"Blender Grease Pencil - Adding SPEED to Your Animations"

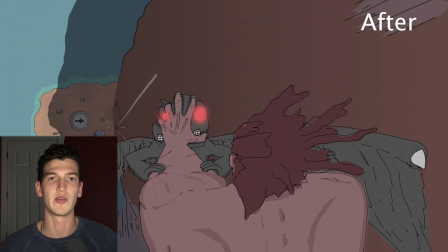0s
What's up guys welcome back for another video. Today we're going to be taking a look at ways that you can add speed to your animations to make them look faster and just more exciting in general.
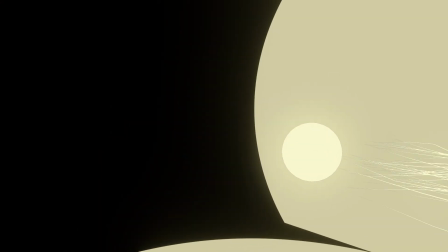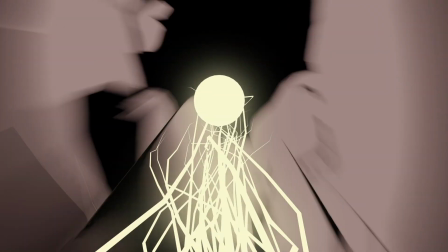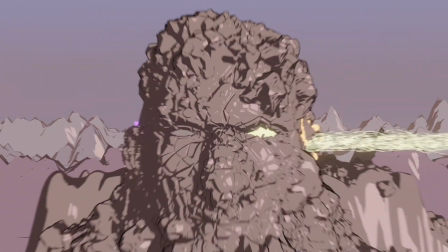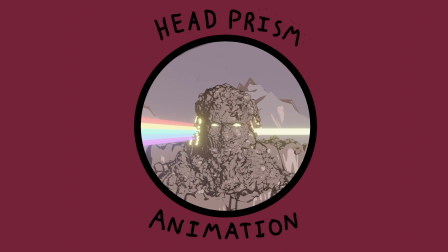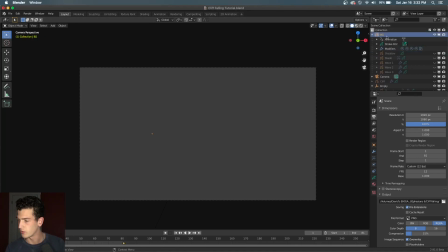30s
So let's look first at the background. So we'll see that if we go into our 2d animation workspace we can
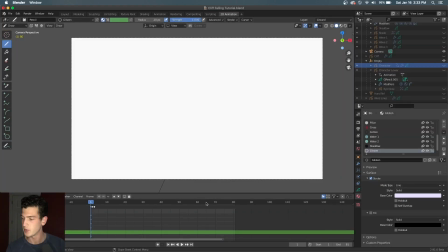39s
look at the different layers within our animation and we will see that it really is pretty simple so I started by drawing just an outline of the ground and we'll zoom in here so we can get a better idea
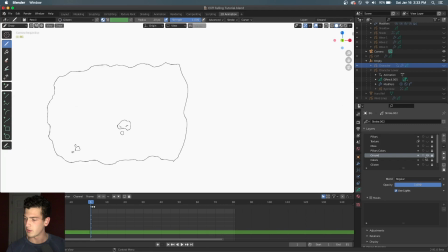54s
and then I added colors to the ground with some simple textures or details
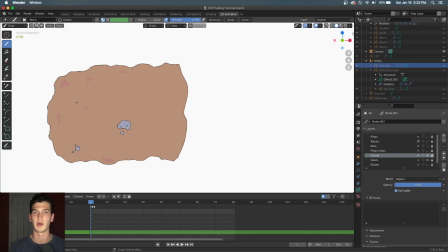63s
here nothing really crazy because I know that this is going to be in the background of the shot so I don't really want to focus too much on this and then I just kind of had this idea of maybe like a shrine and and we're our main character is kind of tackling this demon down this
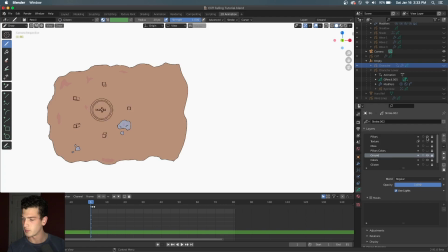78s
cliff and there's a shrine at the bottom so I drew some pillars with a little bit of perspective added their color and then I threw in a little bit of texture I'll put it into rendered so we can see that
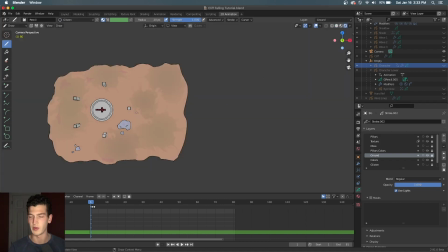91s
threw in some texture just to kind of I don't know add some variation and then some moss for a little bit more detail which you can hardly really even see but it is there
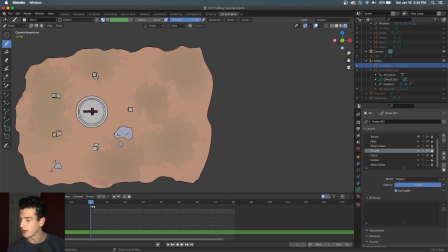101s
and then finally
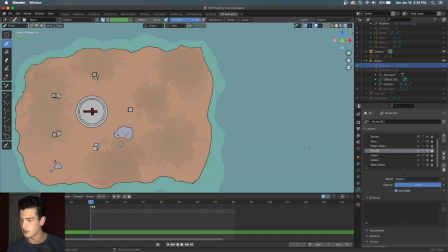106s
we added some water and some some sun light
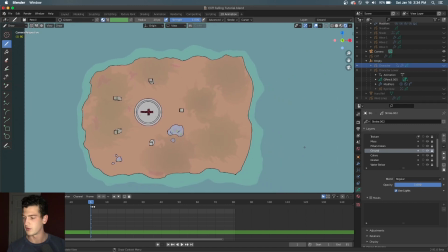112s
reflection or I don't know sparkles I guess you could call it just to add some realism but in hindsight you can't even really see them so it wasn't really needed so we have the shadow and
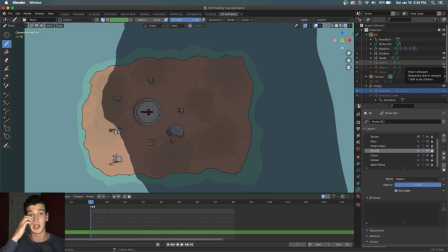124s
the shade that is kind of in the shade that's in the shadow to kind of add some more depth and then I added three water elements and you can see if I play these they're really just they're really just waves crashing on the
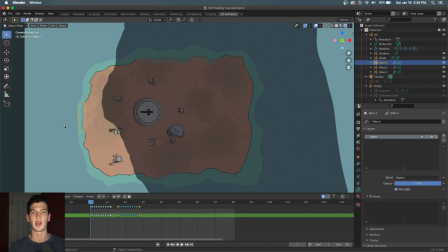139s
shore and you once again you don't really see them especially once the whole animation is put together so it's not really necessary to add these details but I like
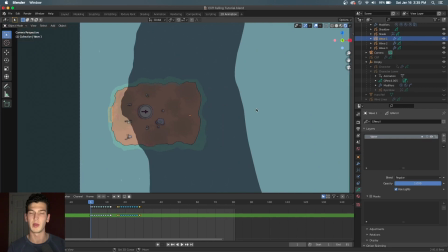146s
to so if we zoom back out you'll see that this background not a very big part of the scene but the cliff we will
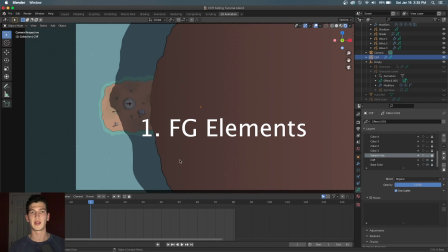153s
add in here. Alright so let's take a look at this cliff. So this is in the foreground and we'll see if we play this that I've added some variation in the sides here but nothing really crazy and it doesn't really give much of an effect that the camera is moving down rapidly past this cliff face.
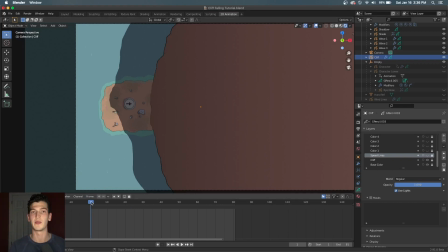171s
So the first thing to do to add some speed to our animation is we'll add some rock elements in the scene that kind of whizzed past the camera. So this is the first rock that I drew and I'll kind of go frame by frame to show how I added it.
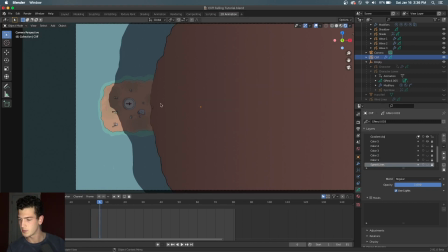189s
So we'll see that it starts down here and it's really simple.
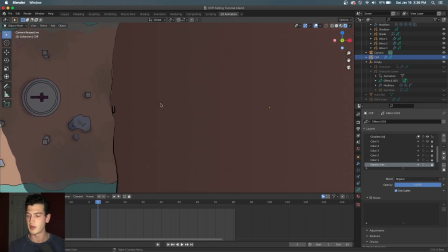194s
I mean it's just kind of a blob to start out with and then as it gets closer it exponentially gets
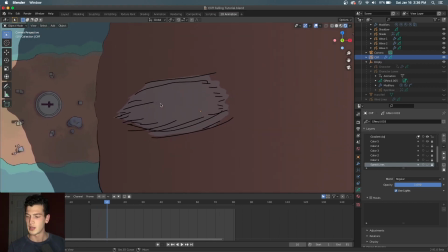199s
faster until it gets to the point where it's whizzing past the camera.
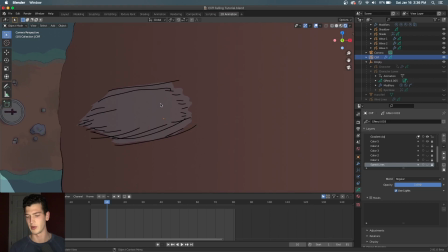205s
And at this point, this is where I kind of like to add some stylized blur. So you can see that the outline is kind of hashed. It's not really clear and that gives the illusion of motion blur which makes things look like they're going faster than they really are.
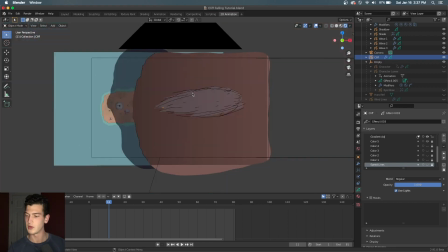221s
So you can see that especially as it gets close to the camera it becomes very blurred and stretched and then it disappears.
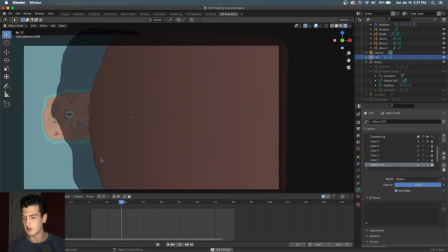230s
And so if we just play this through, we can see it gives the effect that I want it to. And so we can go ahead and add in the other rocks and you can see how that adds to the animation. So now we have all the rocks and let's see how it looks. So much better.
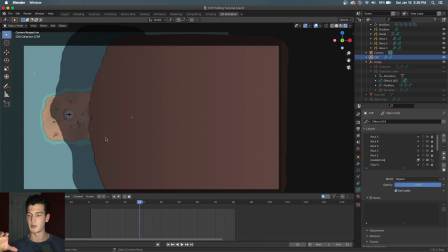248s
Now you might be wondering how I got it to be where the rocks look so random and kind of spaced out like that and not all as one clump. And what's interesting is that the way I animate these to make it easier on myself is I actually just animate them all from or animate them all at the same pacing and then I come in after and I add time modifiers,
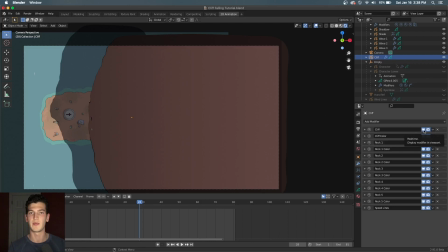267s
time offset modifiers and this basically keeps the loop but shifts it so that you can have different rocks coming at different times and it gives the effect of rocks constantly coming up rather than just waves of rocks. So let's take a look at what it looks like without the time modifiers added.
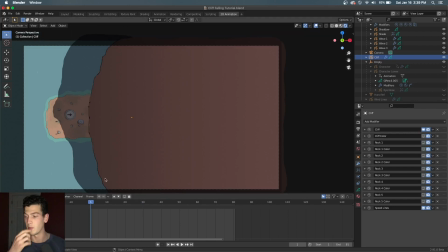283s
Okay so I've removed all the time offset modifiers from the rocks that I've drawn in here and let's see how it looks. So you can see they all come in as a bunch of waves or just one wave and since the time modifier is not active they're not looping.
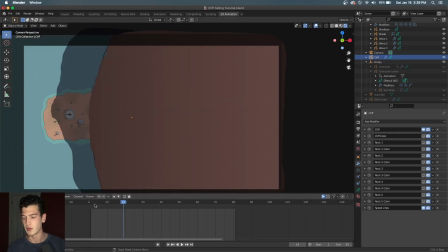299s
But and that's not really what we want we kind of want them spaced out like we saw before. So what we do here is for example this first let's see here sorry the first rock here it has a time offset of zero meaning that it's not offset all actually and so it's going to just do the,
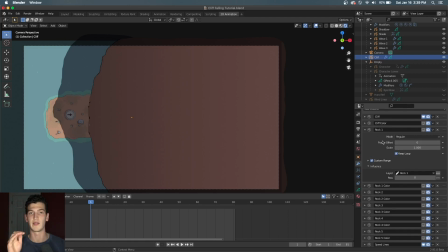316s
it's going to just loop like I drew it and it's going to just continue to do that with no changes. So that's the first one. But if we come down to say rock five, we'll see that I have a time offset on here. So what that means is that instead of starting on frame one, it's going to start at frame four and then continue to loop from there.
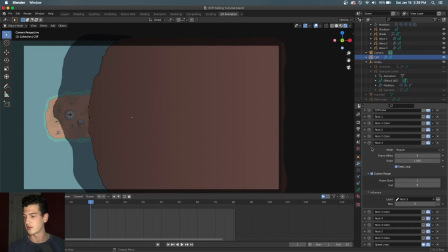334s
And so what that does is it basically offsets all the rocks so that their timing is just slightly different and it makes it look a lot more natural.
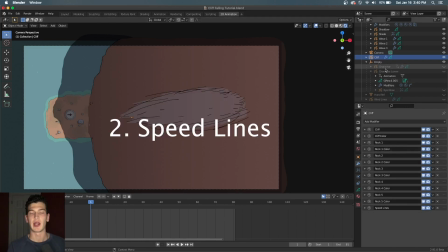342s
So we'll go ahead and add these back on. So the next thing I like to do, and this is pretty generic for any background, but you can add what I guess I would call speed lines, and we'll take a look at what that means. So speed lines are quite simply just kind of lines,
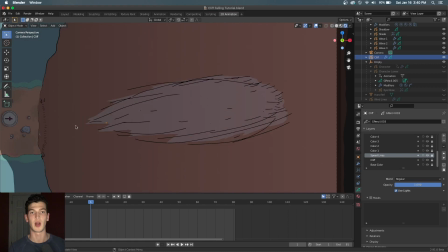360s
and they follow the same pattern as the rocks that we saw. that's going to start off going slowly, so you can see they're right here, going slowly, and then as it, as the, you know, as you fly past the cliff face, these lines kind of come up towards the camera faster and faster,
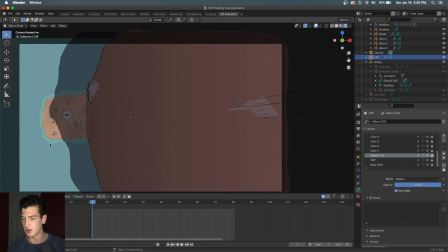378s
and then come clear past the camera, and once again, no real detail, just kind of hashed lines, giving the illusion of motion blur, and so if we look at this, I also have a time offset modifier for the speed lines and the speed lines oh
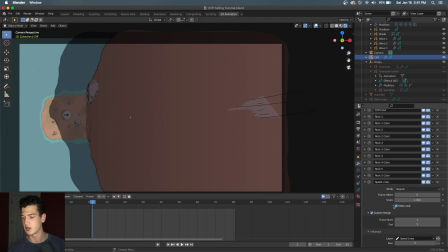395s
they have a frame offset they don't need to have a frame offset so we'll get rid of it and we because we just wanted to start at frame one what's important to note here is that for all these modifiers I have them in effecting just one layer so for instance this one is only affecting the speed lines rock 3 only affects the layer rock 3 you don't want a bunch of time offset
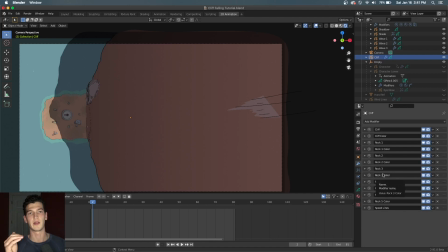414s
modifiers without specifying what layer they're going to influence otherwise you'll get just a jumbled mess. So with the speed lines in we see it kind of just adds another element and some more perspective too. And so that finishes up what we want to add on the cliff. So next up we are going to add in our character.
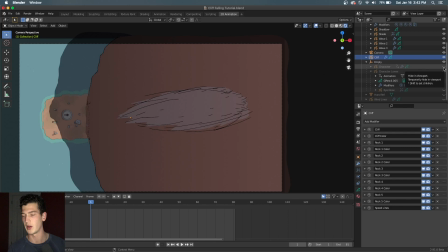434s
Our character consists of two layers or two objects really. I put them as separate objects and we'll see why later.
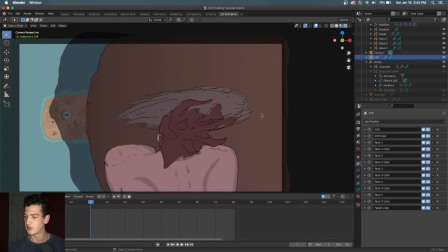440s
But so it's the top layer which is just the guy and his shoulder up to up to his shoulder with his hair and then we have also his hand gripping you know this demon and I actually used a nice
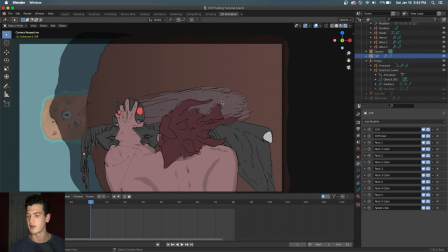457s
tip when I was drawing this hand I really struggle with drawing hands and some some other anatomy like faces are really tough too and getting kind of natural poses and so what I did is I just imported a picture of my hand I I cropped it so that it was only the hand part.
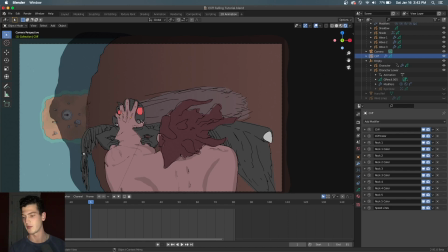474s
I brought it in as a plane in Blender and then I literally just sketched over it and it made for what I think looks like a pretty realistic, good looking hand.
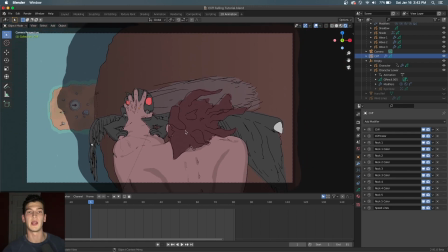485s
So we will see that the first thing that we want to animate in this scene is anything that, well, should move.